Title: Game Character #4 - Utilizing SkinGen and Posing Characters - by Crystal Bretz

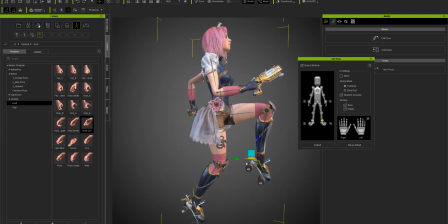743s
But I'm going to use the posing puppet, and I'm gonna pose her full body into like a kind of like a running jumping pose.
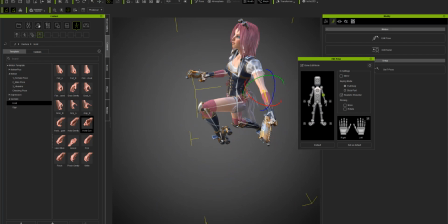755s
And I'm doing that by selecting the individual bones and rotating them accordingly to pose.
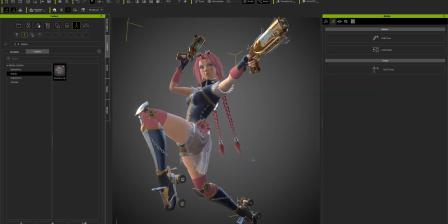761s
And then once you get a good pose that you like, you can actually save this into your own custom slot, which is what I have done as well. So it's in my motion category in my own custom library, so I can make my own poses,
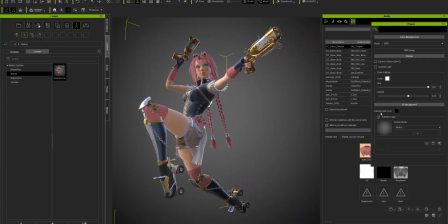775s
and you can save these poses and you can apply them to any model going forward, which is really useful.
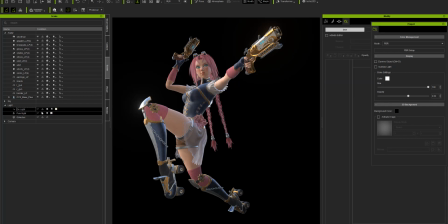780s
So in order to hide the background and do a render from here, I've gone into my settings and I've turned off my background color and made it black, so I'm able to save a PNG and put my own background behind there if I want to.
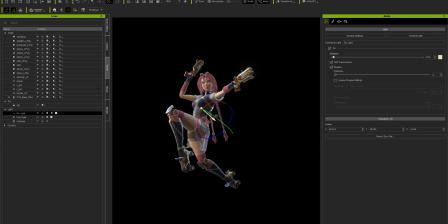793s
I'm adjusting my final settings and arranging everything to be the proper focal length of my camera and getting everything finalized. My lights, I'm tweaking just a little bit to get darker areas a little brighter.
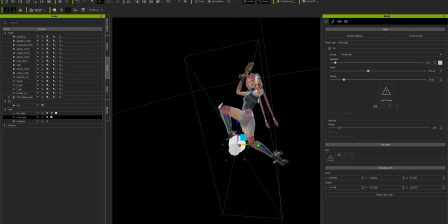808s
I didn't like how dark back by the shoe was, so I'm trying to just get a little more light back there.
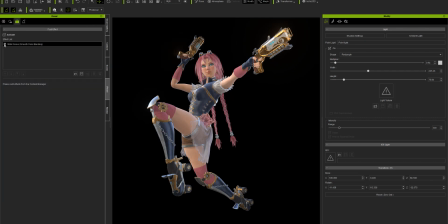819s
And I'm setting up my final composition, and then I'm just going to go into the render, the visual palette, and I'm going to turn my ambient occlusion on, but just blend it a little less. This adds a little more extra to that. I'm going to turn my filters off too.
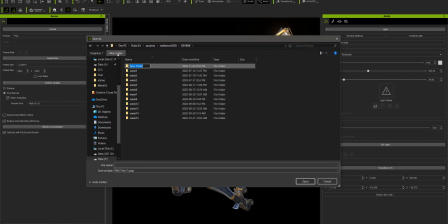836s
Make sure the global illumination is on. I'm rendering a PNG and at the custom size that I want, and then you can just click render.
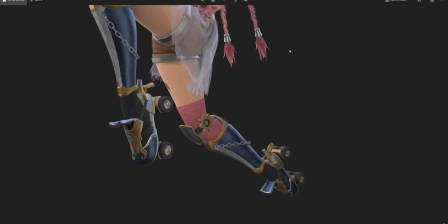844s
So this will set up an image that's a PNG that now you can stick over top of any background you want.
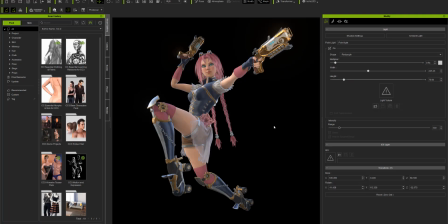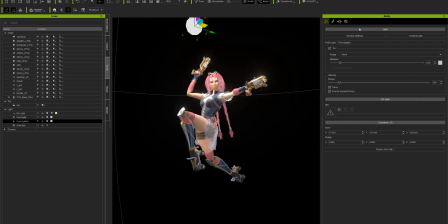858s
All right, so then you can just keep adjusting any lights, as you render and you decide on things.
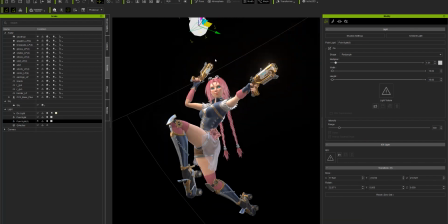864s
I'm just kind of messing with more lights now,
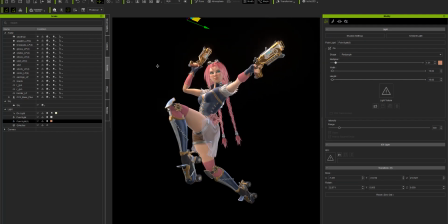867s
trying to get a little more color to her face, because I feel like the sunlight was kind of washing some of it out.
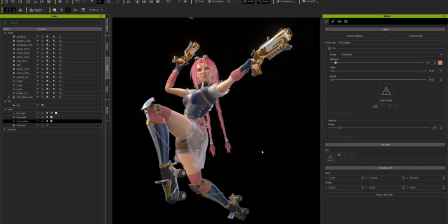875s
So using a little more color to my light from the top is making it feel like a lot more sun is coming down.
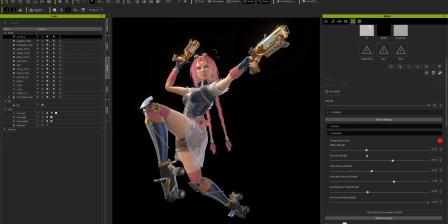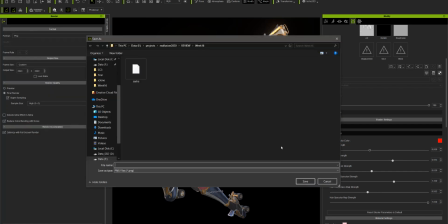898s
So just exporting the texture again.
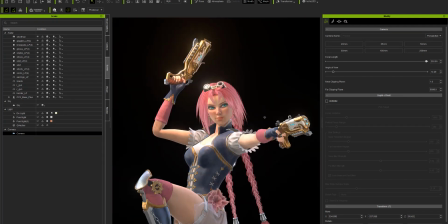903s
And here in the camera setting is where you can adjust the focal lengths of everything.
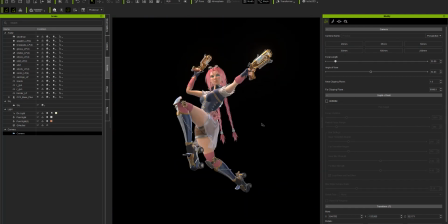907s
So for this shot, I think a 50 millimeter is the best option for
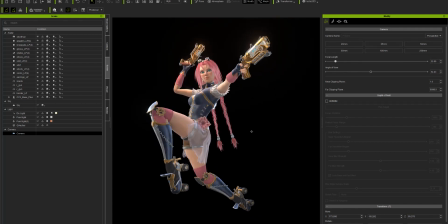913s
making it feel as accurate to the concept as possible and filling my frame. All right, and here is my final render.